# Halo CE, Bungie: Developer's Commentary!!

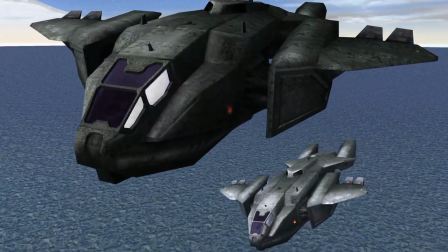[16:55]
v30 that was our code name we spent so much time rebuilding and rebuilding and rebuilding
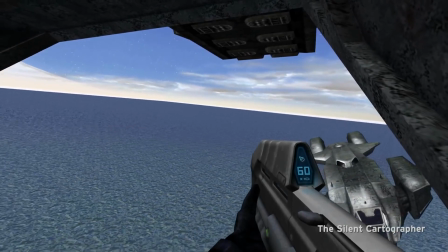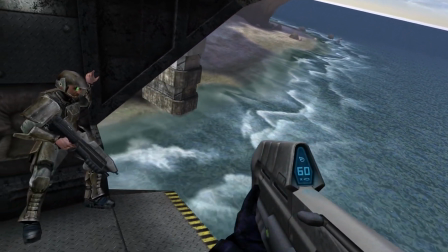[17:07]
I remember you were swaying that dropship because you were just trying to make it look cool. Oh, little Steve Aveda right there, animation.
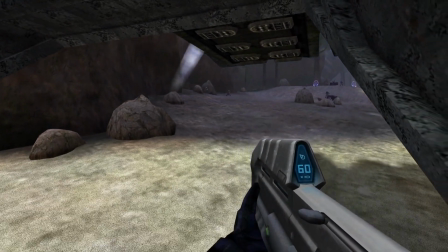[17:16]
Marcus looking good, the Marcus Marine. I totally guilted Steve into doing that. Because that guy was just standing in his seat facing forward.
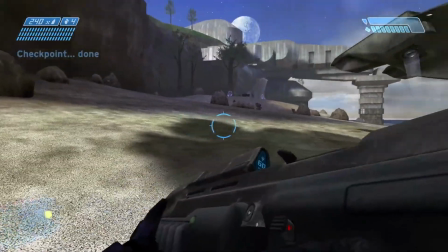[17:25]
Yup.
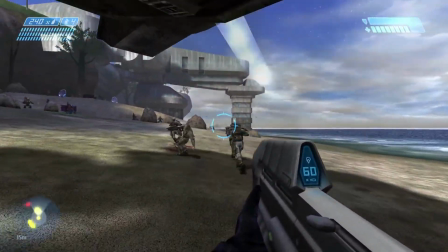[17:29]
This is one of my favorite encounters though.
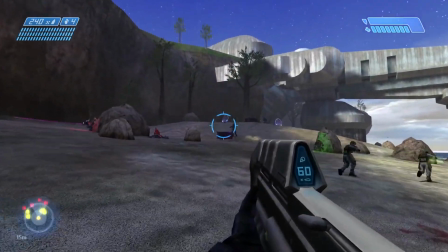[17:32]
and we have the full halo music playing in this encounter for the first time oh
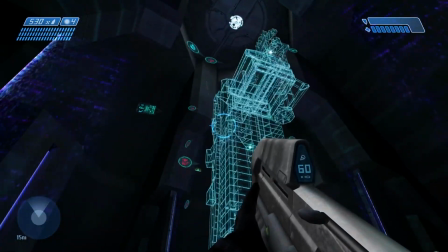[17:38]
and then we're done now what jones was the original objective for this mission do you remember it's sort of becoming the theme of the evening
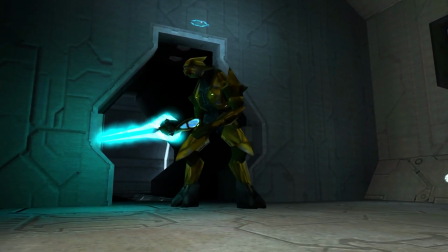[17:48]
but uh i don't remember jones it was to kill the prophet who
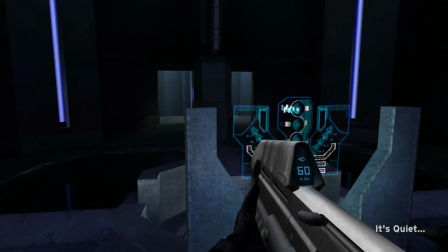[17:54]
was trying to find this silent cartographer remember you were supposed to the prophet was going to go He was getting the map and you're supposed to go and
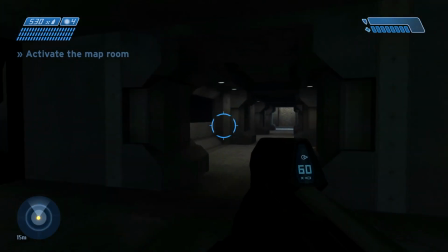[18:01]
assassinate the Prophet which Like most good ideas that we don't execute on the first time around we save for the next the next game
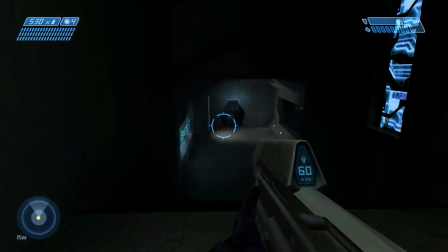[18:08]
Are you saying awesome that we haven't thought through every story point for every game all the way from beginning to end?
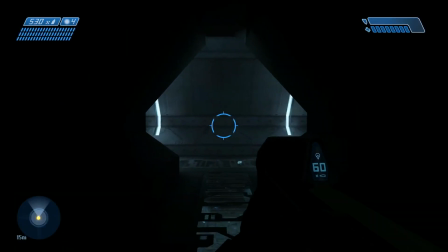[18:15]
I could be saying that but really what I'm saying is we usually fail to execute on brilliant Oh wait,
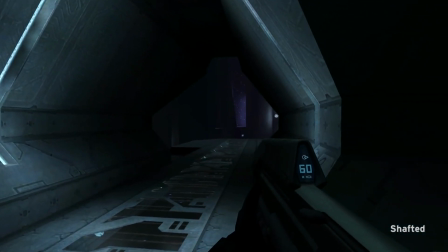[18:20]
it's the first time around then knock him out of the park next Here's one of my favorite we did this because we did this an excellent in the XO2 demo
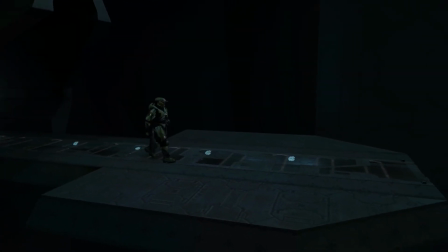[18:29]
Here it is. Ah, little playback animation, little AI walk, cue the custom animation.
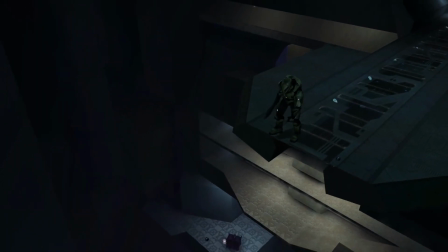[18:36]
Why is there a stone here? He's got a big backpack. Why is there a stone there?
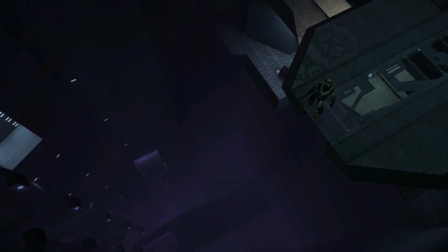[18:42]
There's not a stone there anymore. I think the Chief just took care of that problem.
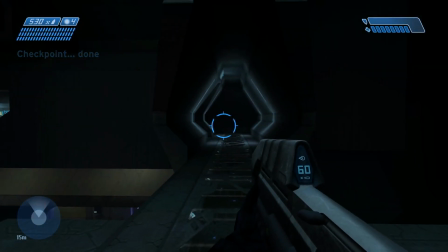[18:48]
That's a great perspective.
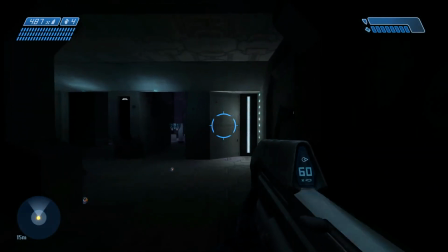[18:50]
I think the Chief's motivation was to walk to the end of the diving board and kick off the one and only stone in all of the 400 interiors in Halo 1.
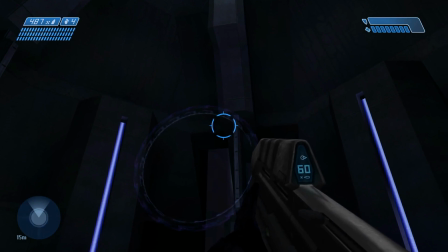[18:57]
He didn't like it. Ah, some good Shikai hologram action.
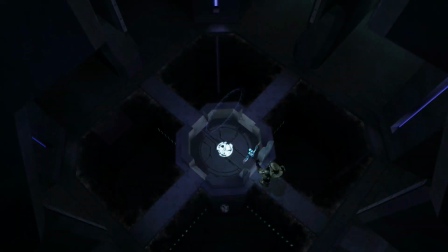[19:03]
Ladies and gentlemen, Shikai Wang. Yup. Beauteous. So talk about the mirrored floors.
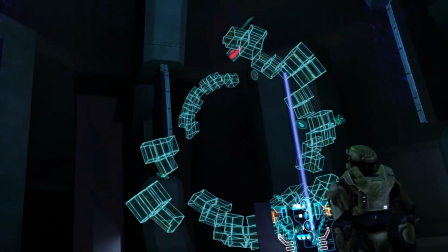[19:12]
I don't remember anything about the mirrored floors. I think back then mirrors were all the rage.
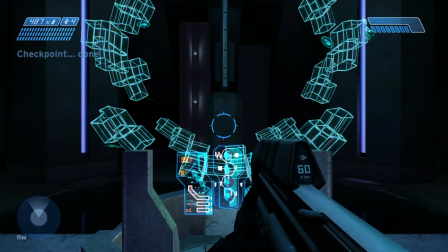[19:19]
Did we have any mirrors in Halo 2? And I guess we're talking about Halo 1. There was one on the floor of the control room.
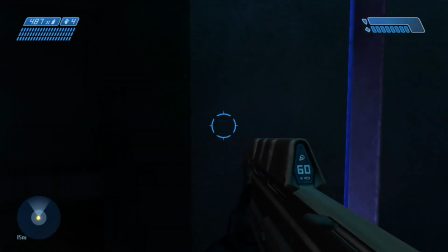[19:24]
But we'll get to that in about two hours. After the 30 seconds of fun are done. Oh. Yeah, B-30, I have a lot of fond memories of B-30. It's like a childhood home.
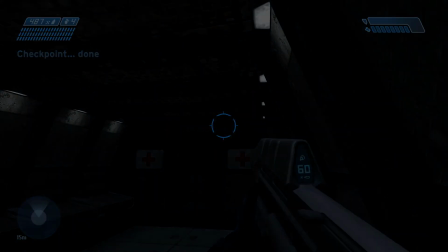[19:37]
Backyard. You could go two different ways around the island. I mean, it was the Halo 1 testbed, right?
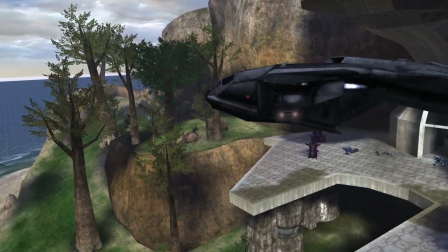[19:44]
I mean, that's where everything started. Now, this cinematic...
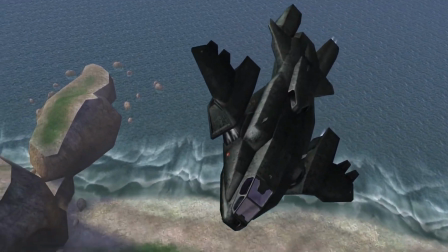[19:50]
Again, we cut a level, and I don't remember what level we cut. That's horrible.
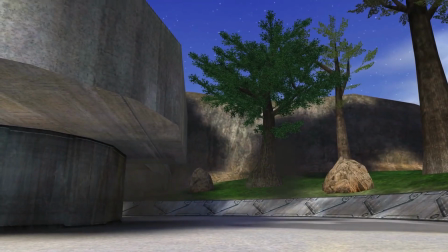[19:55] The coordinates are underground.
And I had to. Well, we had a couple. No, no, because this is B-30 and the next level is B-40, right? That's true, but I don't think there was anything cut. So you're telling me we always had planned that we were going to open up the magic hidey hole.
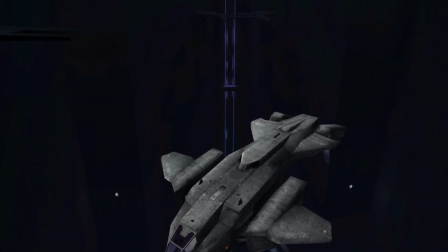[20:10]
I'm not saying it was a good plan. I think here's Shikai covering our asses again with the absolutely fake manhole. Oh, yeah, that's... Did the pelican actually fit in that manhole? Oh, weird. The pelican's like 14 miles long.
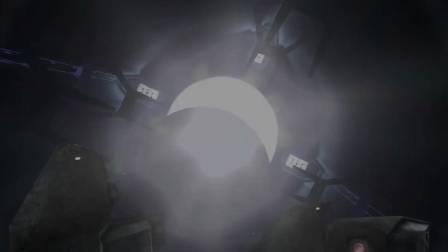[20:24]
It can carry 70,000 people. Yeah, that's why we didn't actually show. Okay, wait a minute, wait a minute. Ladies and gentlemen, Joe Staten.
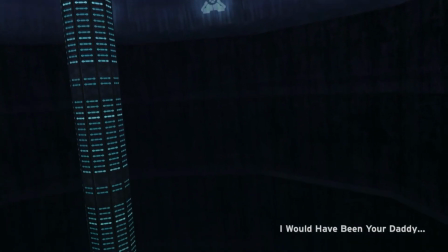[20:34]
Grunt comedy? Grunt comedy. Oh, I would have been your daddy, Marty. I forgot about that.
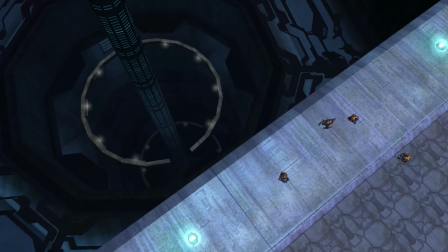[20:39]
That was Pete Stacker's line. The fine Pete Stacker line. He improvised that line. Here we go. Let's listen.
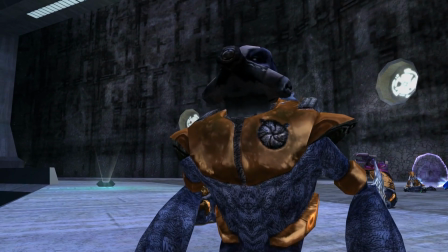[20:45]
A little sniffing.
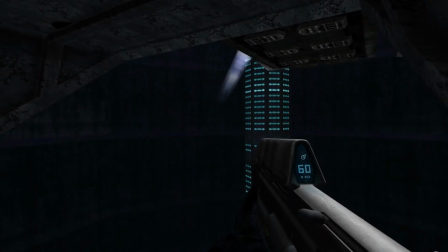[20:51]
Academy Award time right there. Grunt comedy always gets old.